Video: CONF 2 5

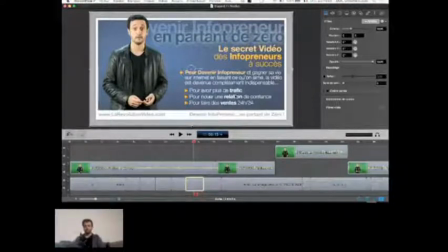4:06 et ça, je vais vous en parler tout de suite, à la limite, et puis il y a ce qu'on voit. Ce que ça fait sur le cerveau, en fait, ça met le spectateur dans un état de conscience qui est légèrement modifié. Ce n'est pas de la manipulation parce que ce n'est pas de l'hypnose, d'accord? On n'est pas en train de mettre les gens dans un état de conscience modifié où on va leur faire faire des choses contre leur volonté.
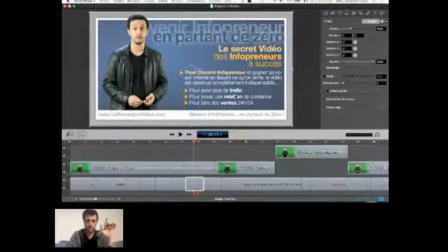4:25 En fait, on les met dans un état de conscience légèrement modifié dans lequel ils vont être plus attentifs, plus focalisés, avec une meilleure capacité de concentration et une meilleure réceptivité émotionnelle, une capacité à intégrer leurs émotions qui est augmentée.
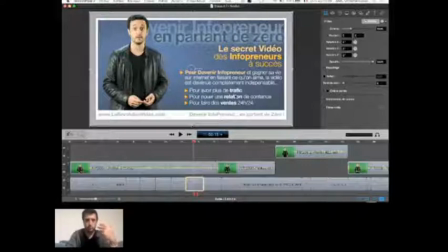4:39 Je me sers pour ça d'astuces neurovisuelles qui reproduisent face à une vidéo ce qui se passe normalement dans une séance d'EMDR. Je sais, est-ce que vous connaissez l'EMDR? C'est une thérapie, c'est une technique de thérapie qui utilise les mouvements,
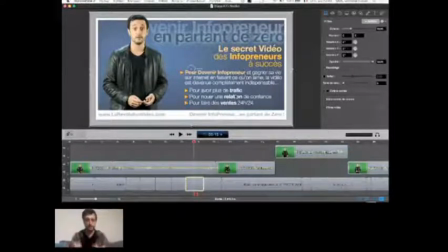4:54 les saccades visuelles pour induire cet état dans lequel on est plus à même d'intégrer correctement ses émotions. Et donc typiquement, le MDR, c'est utilisé pour traiter les syndromes de stress post-traumatique sur les soldats qui ont vécu des stress de guerre. Et donc, dans ma vidéo Vipsy, il y a un secret, tout bête.
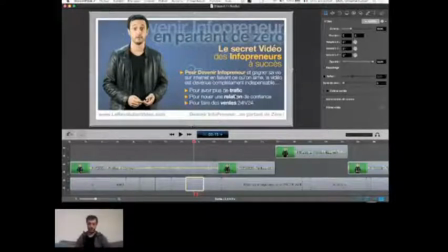5:14 Vous savez que pour faire une vidéo Vipsy, il vous faut un PowerPoint. Alors, je vais montrer ma webcam quand même, parce que sinon, c'est important.
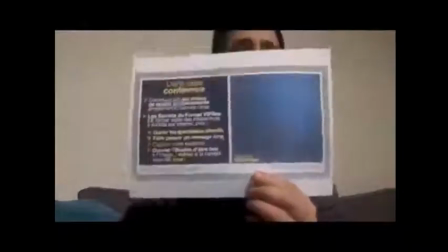5:28 Hop là, j'arrête de partager l'écran. Voilà. Je vous présente une Vipsy, un PowerPoint et un David.
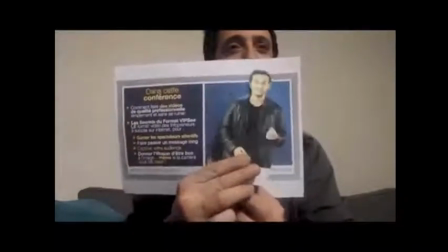5:33 D'accord ? Et c'est vraiment comme ça que ça marche ?
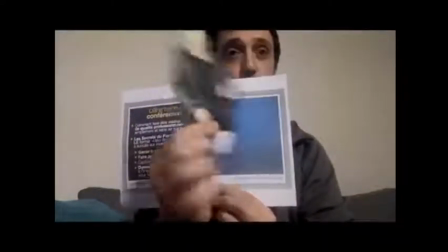5:36 C'est vraiment, on va prendre la vidéo, découper le David qui était sur fond vert, et donc le fond vert, on peut faire sauter tout ce qui n'est pas vert, faire sauter tout ce qui est vert et garder que ce qui n'est
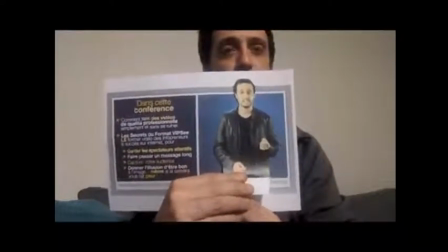5:45 pas vert, et puis on va venir mettre notre David sur notre PowerPoint. Mais ce qui fait que ça induit l'état de MDR, vraiment, c'est une astuce toute bête, toute couillonne, qui est qu'il y a un cadre autour du David.
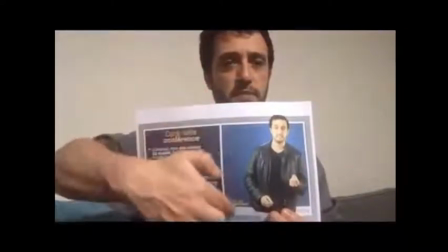6:01 Le cadre que vous voyez là, les lignes là qui sont bien définies, ça permet au cerveau de se créer une carte mentale
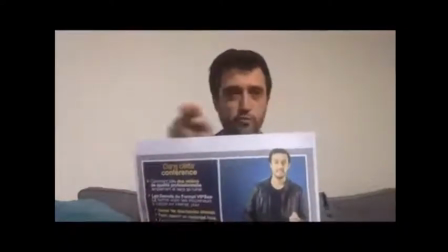6:09 des mouvements musculaires qu'il doit faire avec les yeux pour passer de cette zone-là à cette zone-là.
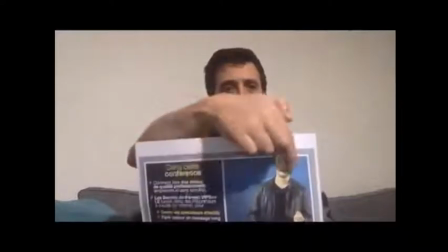6:15 Normalement, le cerveau, ce qui se passe, c'est que quand il veut passer de là à là, il va faire ça. Il va faire, je fais un grand mouvement, je vais trop loin et je corrige le tir.
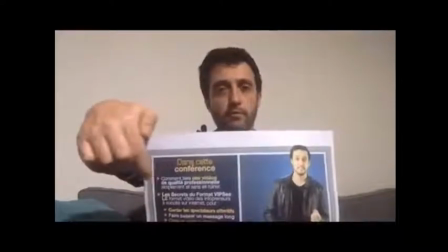6:23 Et aller trop loin et corriger le tir, ça prend un temps pas possible.
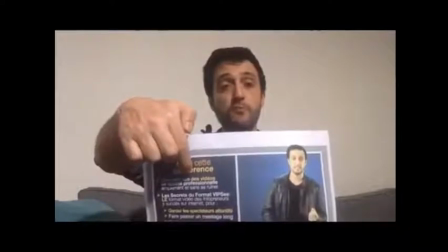6:26 Alors ça, c'est des millisecondes, mais ça prend beaucoup, beaucoup, beaucoup plus de temps que si on lui donne un point de référence avec une ligne bien nette,
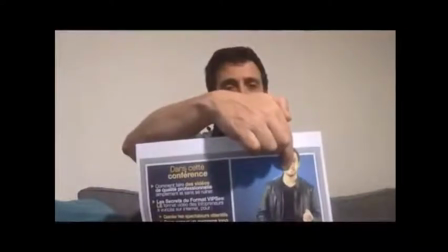6:33 qui lui permet de préprogrammer la saccade oculaire pour qu'elle aille directement de là à là.
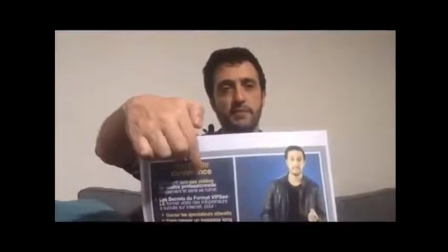6:39 Et que quand il revient, il aille directement de là à là.
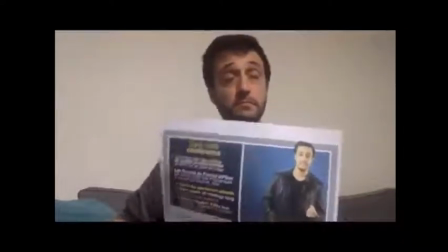6:43 Et ça, c'est génial parce qu'on divise par pratiquement 30 le temps nécessaire pour les saccades oculaires.
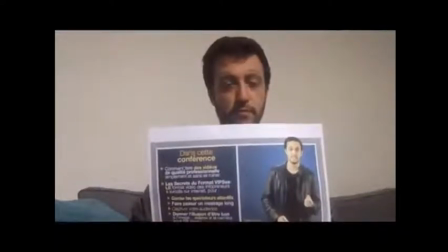6:50 Le résultat, c'est qu'on a des saccades oculaires. Le cerveau se met dans un mode où automatiquement, il fait comme en séance de MDR. La personne entre dans cet état où elle est beaucoup plus relaxée, beaucoup plus concentrée, beaucoup plus attentive, et mécaniquement, elle va se mettre à regarder votre vidéo jusqu'au bout. Et ce qui est génial, c'est que dans cet état-là, la façon dont elle intègre ses émotions fait que votre texte, ce que vous dites, ça provoque des émotions positives en elle, et ces émotions, elle les reporte sur qui ? Sur vous. Donc la conclusion qui se passe dans sa tête, c'est on crée une illusion. Et l'illusion, c'est que lui, il est bon en vidéo, il est bon face à la caméra. C'est pas vrai, je suis pas bon. Mais pour s'apercevoir que je ne suis pas bon, il faut regarder la vidéo sans le texte et sans le son.
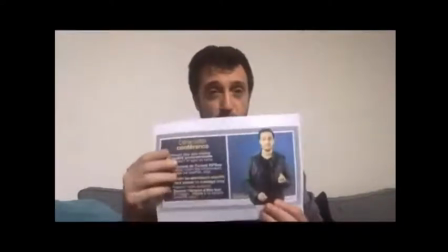7:38 Si vous regardez juste moi, si vous faites l'expérience de regarder que moi sur la vidéo, vous allez voir qu'en vrai, je suis nul en vidéo. Enfin, je suis pas nul parce que ça fait très longtemps que je fais des vidéos. Donc, je me suis habitué, mais je suis pas bon. Et donc, la façon dont je fais du Vipsy, c'est vraiment ça. C'est vraiment, on a une piste avec la vidéo. Et puis, on a une piste avec le PowerPoint. Et je vais vous montrer comment synchroniser les deux, comment faire en sorte que ça soit joli et que ça marche bien. Donc, je reviens à mon partage d'écran. C'est bon pour le moment, vous suivez ? Ben, on y vient, Virginie, comment je synchronise le PowerPoint et on y vient.